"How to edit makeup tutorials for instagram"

welcome back to another video. It's your girl Miss Emily Paints, and today I'm gonna be showing you guys how to edit Instagram makeup tutorials. So all you're gonna need is your phone. I know that this is something that a lot of influencers and YouTubers don't talk about, but I am here to help you guys out. If you haven't seen my previous video, I uploaded a video where I show you how to film makeup tutorials for Instagram, and now we are doing how to edit these tutorials. So if you're interested in learning how to do that, please continue to watch. If you like my channel and you like my video, please subscribe, give it a thumbs up, comment down below, and here we go.
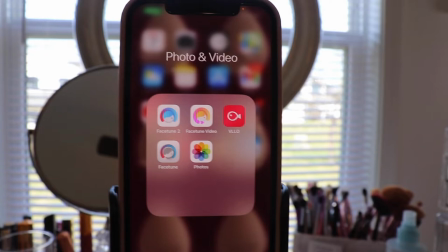40s
Okay, ladies, so this is the app that I use. It's called VLLO. It has like a little fish. It's that red one on the right side. And this app, you guys, is amazing. It's completely free. You don't have to pay anything unless you want to upgrade or whatever.
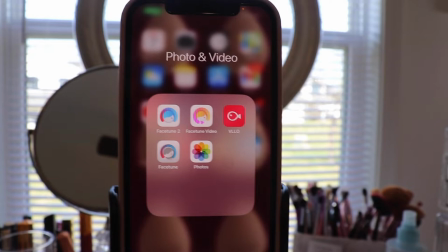57s
I don't have the upgraded version. I use this for free. And so this app makes things so easy. You can even upload and edit your YouTube videos on here, which I think is freaking amazing if it's free.
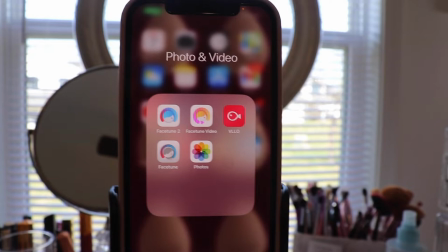72s
So also, I wanted to let you guys know, at the end of this video, I'm gonna be showing you how to add music to your makeup tutorials. So stay tuned for that. Watch the entire video because I don't want you guys to miss out on any of these golden steps.
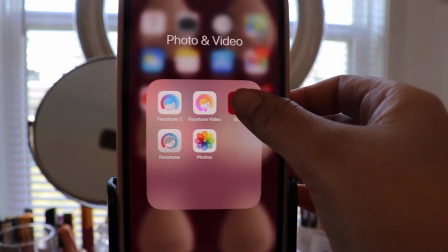93s
Okay, so I'm gonna click on the app and I'm gonna select where it says create video.
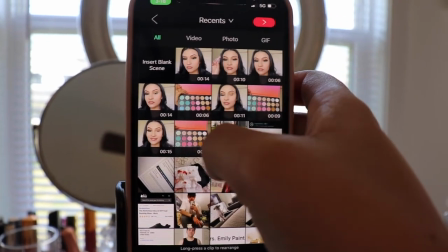99s
And I'm gonna select every single video that I filmed. And I like to do these little clips on Instagram, by the way, you guys.
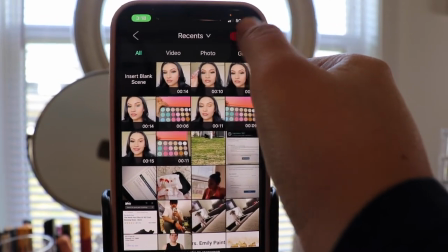107s
If you haven't watched my previous video, go ahead and watch it. I show you how to film these tutorials.
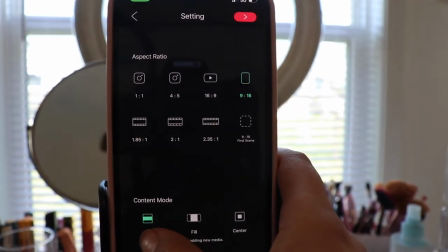112s
Now I am choosing the size of my video and the content mode.
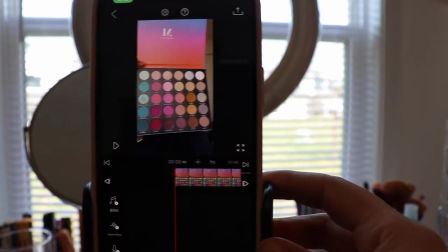117s
And let's get started. So we're doing the first little part right here.
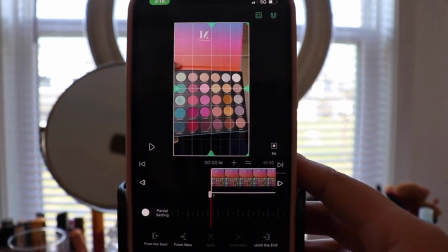121s
I'm gonna select it and we're gonna go ahead and edit these clips.
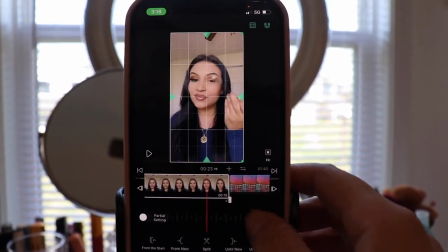126s
This is what my video looks like, unedited.
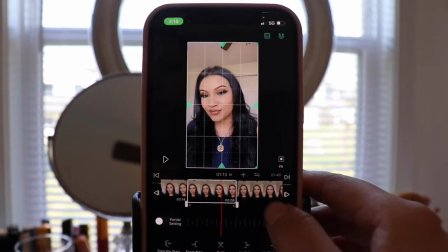129s
This is honestly like the best editing app you can get because you can open this up at any time,
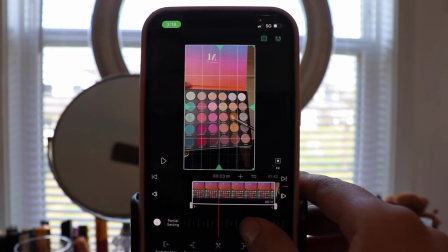136s
any day on your iPhone, and you don't have to worry about going to edit on a computer with your camera or anything.
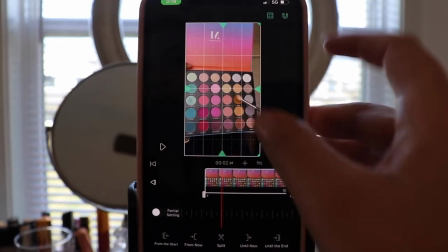142s
You literally just need your phone to film and to edit, and you can edit at whatever time you want.
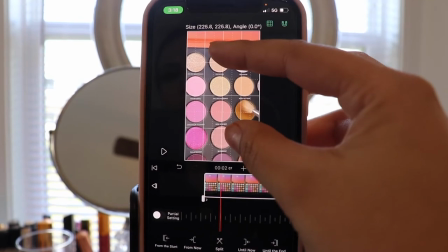147s
So what I'm doing right now is I'm zooming in on the picture or well, the video,
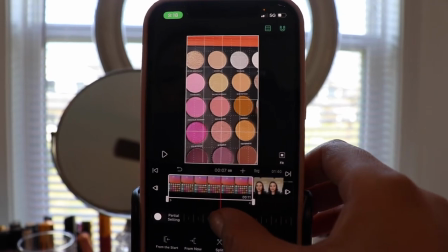152s
but I want it to be this close because I like for people to see the color that I'm using.
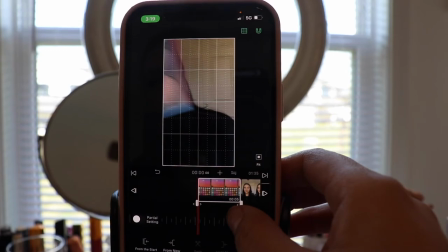157s
And right here, as you guys can see, I'm shrinking that little clip.
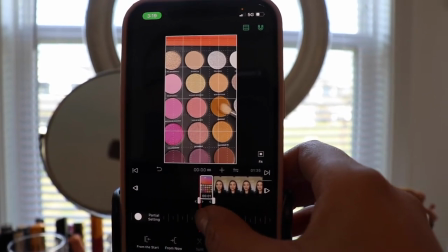162s
I'm making it smaller so that it's not too long.
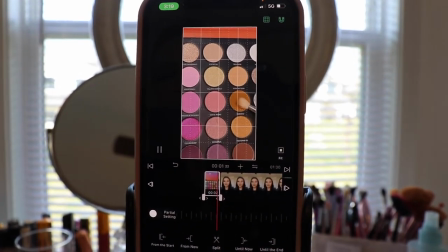165s
I usually like to make the eyeshadow palette clips for like 1 second or two because people are not gonna wanna be looking at the palette the whole time.
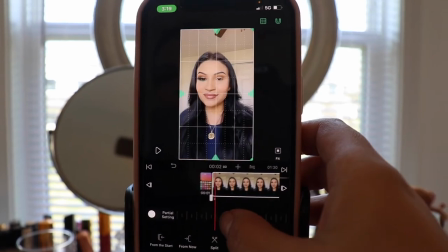173s
They wanna see my makeup. So this is the part where I edit the makeup.
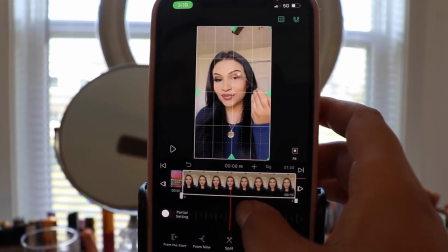179s
So I make sure that I'm smiling whenever I'm doing this in my videos.
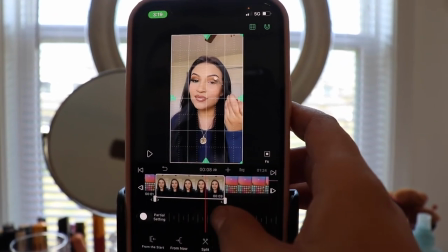183s
And I crop up to the moments when I'm smiling and I am applying my eyeshadow.
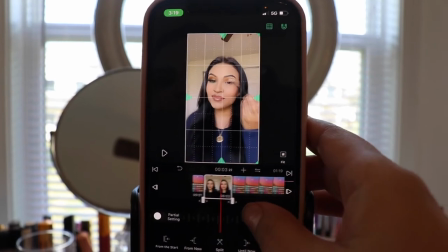189s
And I usually only leave this clip for like 3 or 4 seconds because you don't want the viewers to get bored.
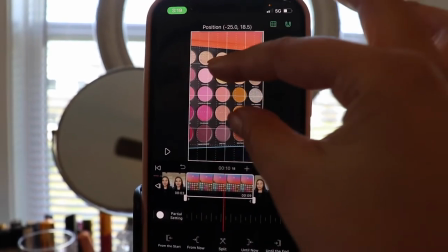196s
So I'm gonna zoom in right here again. And you guys can see I'm selecting the next color up close.
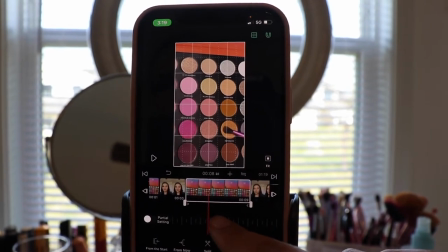202s
So you guys can see when I like swap it with the brush.
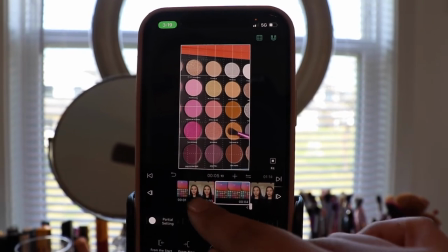206s
And like I said, I'm only gonna put 1 to 2 seconds when it comes to showing the eyeshadow shades.
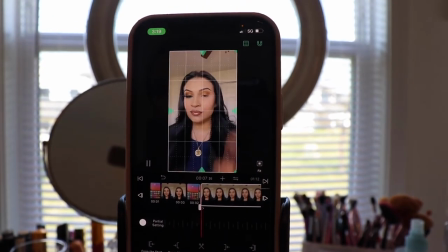212s
It's a pretty simple process. For the rest of the video, I'm gonna continue to do the same thing.
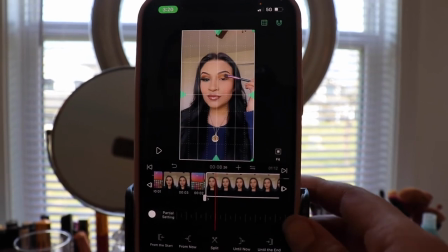217s
I'm only doing, like I said, 1 to 2 seconds to show the eyeshadow color,
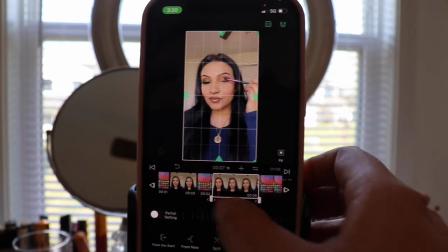222s
and then 3 to 4 seconds to show myself applying the eyeshadow color.
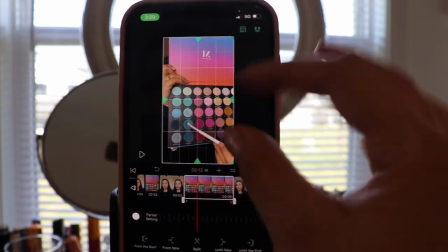227s
And that's just gonna keep the viewers watching because that's what Instagram wants.
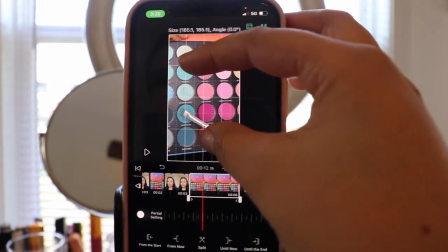231s
If you guys want a video on how to get noticed by the algorithm,
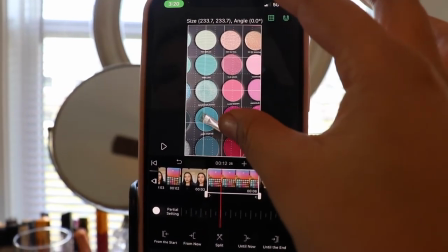236s
I can do a video like that specifically for makeup tutorials because I know nobody does this.
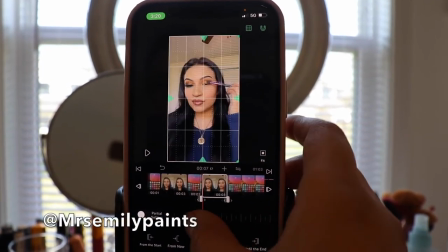240s
So if you guys want more info on how to get more views, because if you go to my Instagram page, you can see that I have very good engagement and a lot of views.